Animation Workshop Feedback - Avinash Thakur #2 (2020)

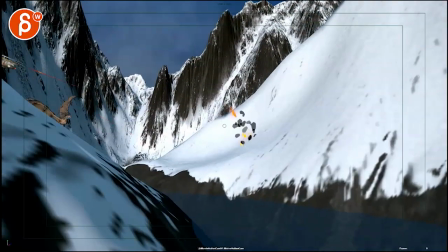4s
Alrighty, let's watch this in full here. There is sound, awesome action sound. Let's go.
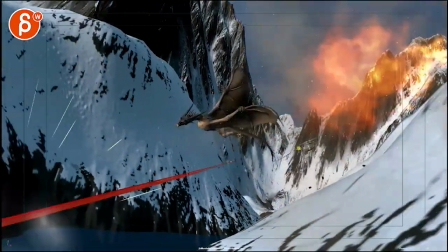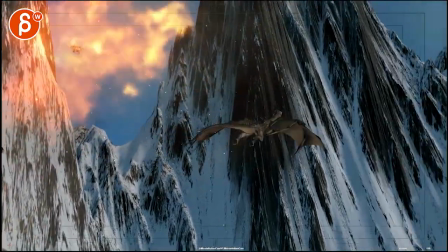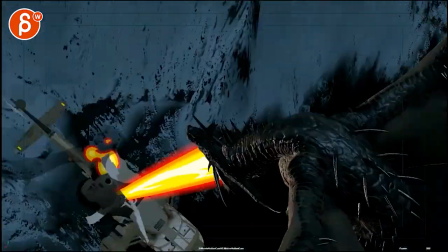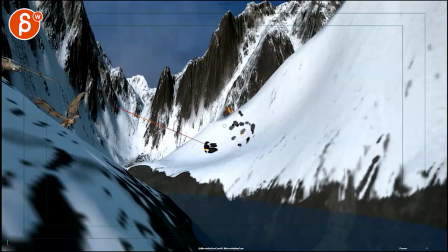24s
Yeah, that's awesome. All right, let's put the sound quickly back on.
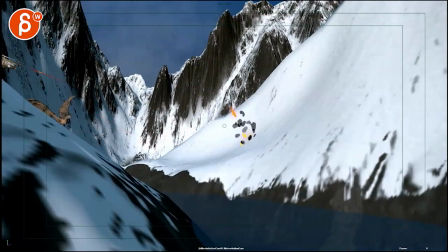29s
The only thing I would say here is that lots of cool stuff, but I feel like the sounds of the machine gun, whatever you want to call this on a chopper, it's just too much for too long.
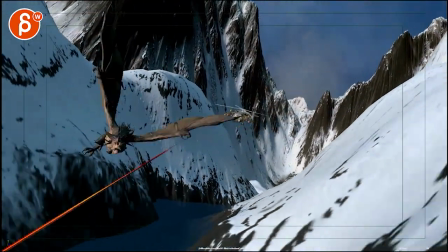41s
It goes on and on. Goes on and on. Goes on and on.
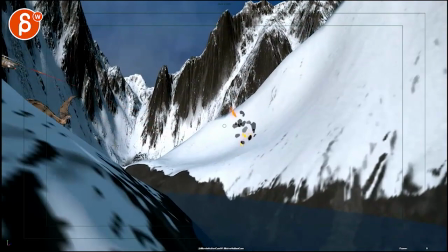47s
Like the guy is falling asleep here on the trigger. So to me, it seems like a little bit more of rhythm, where it's almost like you want to start with this not on screen yet. And it could be, I mean, you could start with this gone.
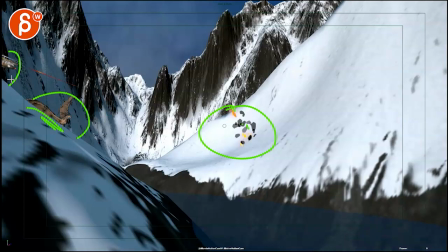62s
I mean, it could also just have, I don't know, you want to put that, maybe that might be up there. I can't, to be honest, I can't remember what I said last time, and I should, but I can't. I know I had specific comments about the entrance, but right now I would say, what if you do it like this, where, or however you want to stage or move these further back so we don't see them.
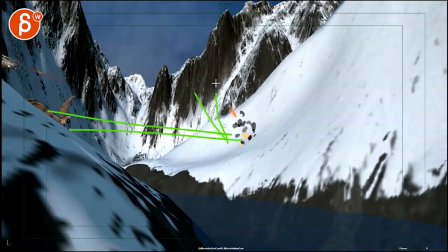81s
And it starts off with shots first, pew, pew, pew, pew, pew, and then a dragon comes in.
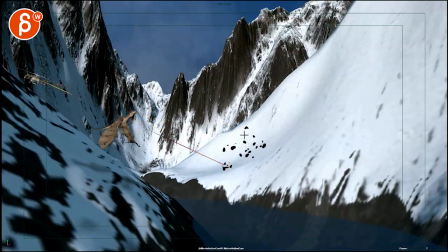87s
The first thing that to me is that it's already all happening at the same time. All of this is happening, this and this, and I think it would be neat to stagger it.
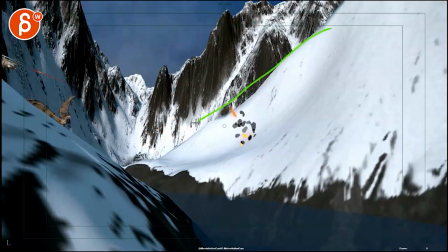95s
So you see, you can almost have nothing happening. Then shots where this is going on, so you're going, oh, the eye goes straight to here, and then as we see the firing, the eye goes over there, which then you have the dragon appear,
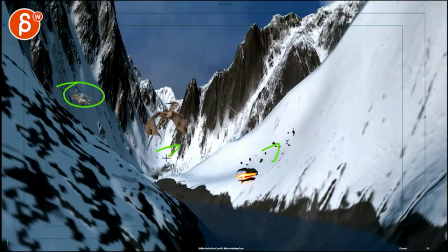113s
and then you got the chopper appear. So it's kind of a 1, 2, 3 in terms of where to look at. That's what I would do.
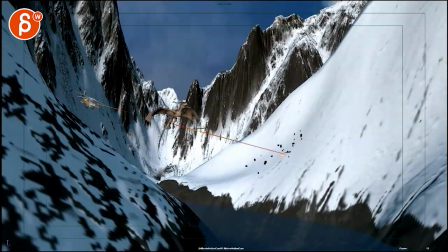120s
But then I would have just a bit more rhythm in the shooting, where I might shoot, bah, bah, bah, bah, bah, wait a bit, shoot again, bam, explosion.
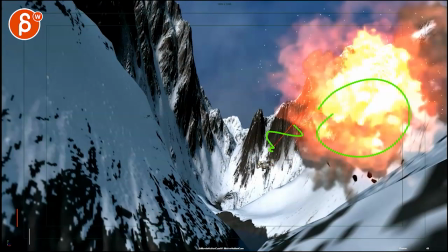129s
And then no shooting, because maybe the people in there just only see fire.
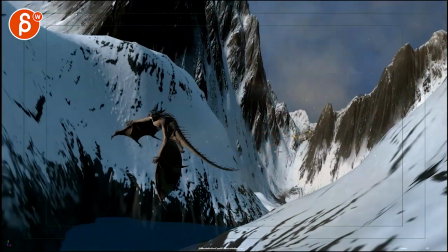134s
They don't quite know what's going on, where the dragon is. And then as we go back into like, oh, it's there, that's there.
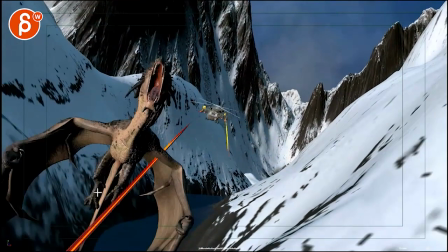141s
Then shoot again. Bam, bam, bam, bam, bam, bam, bam, on that turn. Here, watch out. It seems to get hit. So I don't know if you want to, if that's on purpose or if you want to make sure that there's some blood, or I don't know, what do you want to do here? And then maybe a pause a bit.
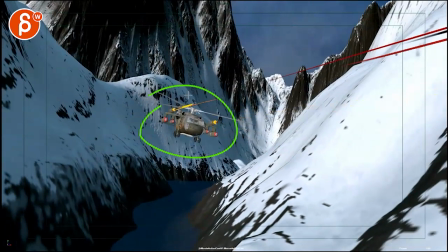155s
And as it comes back into frame and it's alone, then it can shoot again.
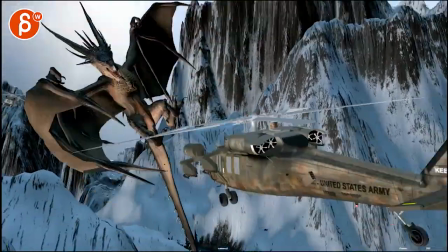162s
Because here it's nice, but there's a little bit of a break. But even here, I would time the sound with just this.
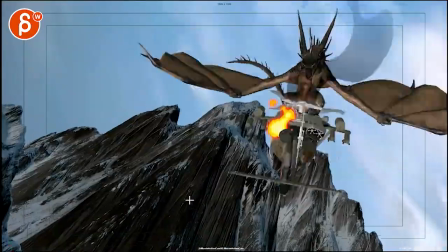170s
And then when it stops, stop the sound of the shooting. And even through all of this, I would have no shooting sounds.
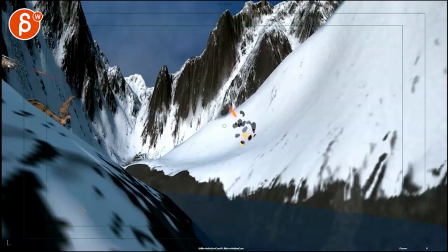182s
That's all for the sound. Visually, it's a lot of cool things. Only like 2 or 3 moments where I felt like that's kind of weird.
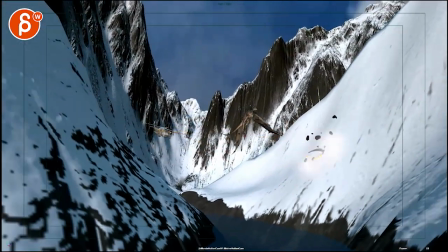189s
Subjectively, as always, though, right? Pop, pop, pop, pop, pop, pop, pop. It would be really cool.
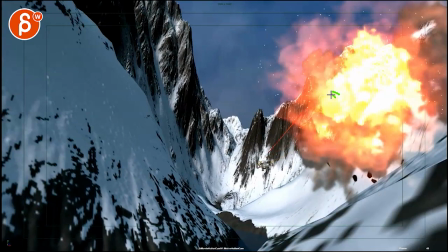194s
I don't know if you can do that, but imagine the dragon comes through, like the head peeks through this, comes through the fire.
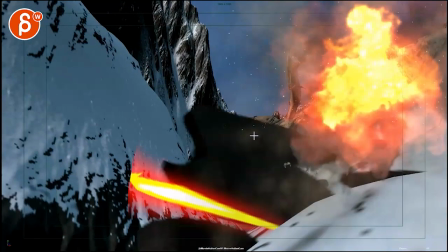202s
I don't know if you want to do that then bigger or darker clouds, but it'd be kind of cool. This feels like it's going behind it, but I know you have it set up,
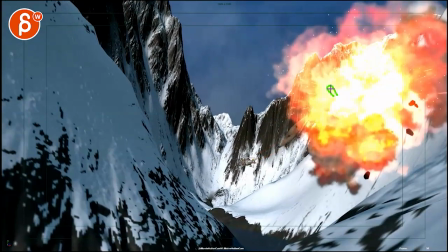209s
but it'd be kind of fun, especially with this. You have a nice silhouette where, you know, it's a dragon, it's going to be used to fire,
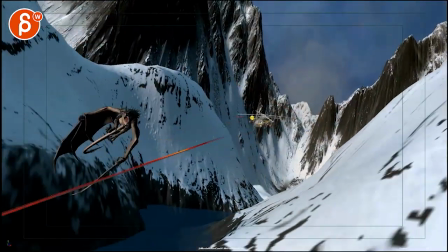215s
punctures through this, but it's really cool and really neat. The only thing I would say here, it starts to feel like it wants to go up, but it can't really.
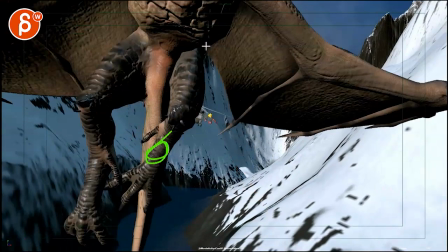224s
You would think that it would continue to go up, so that at this point, those feet are already up here. Like this one's here, this one's here.
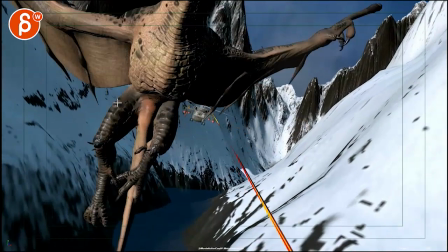230s
So this feels like it's suddenly crabbing towards us with this.
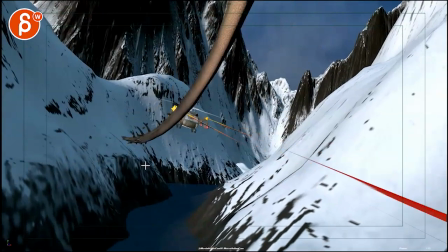235s
Even though it's cool to have all this last minute, it just feels pathwise a bit strange.
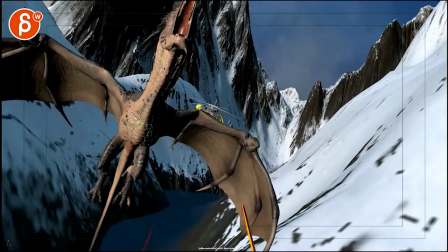240s
This is all cool. And at this point, rah, goes up. So feet up here.
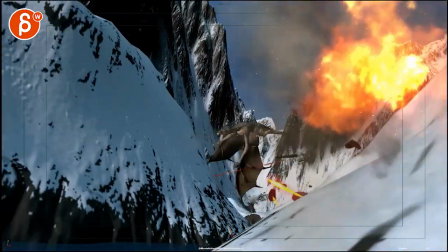244s
That's kind of the biggest thing here on the dragon. I like the little flaps are cool.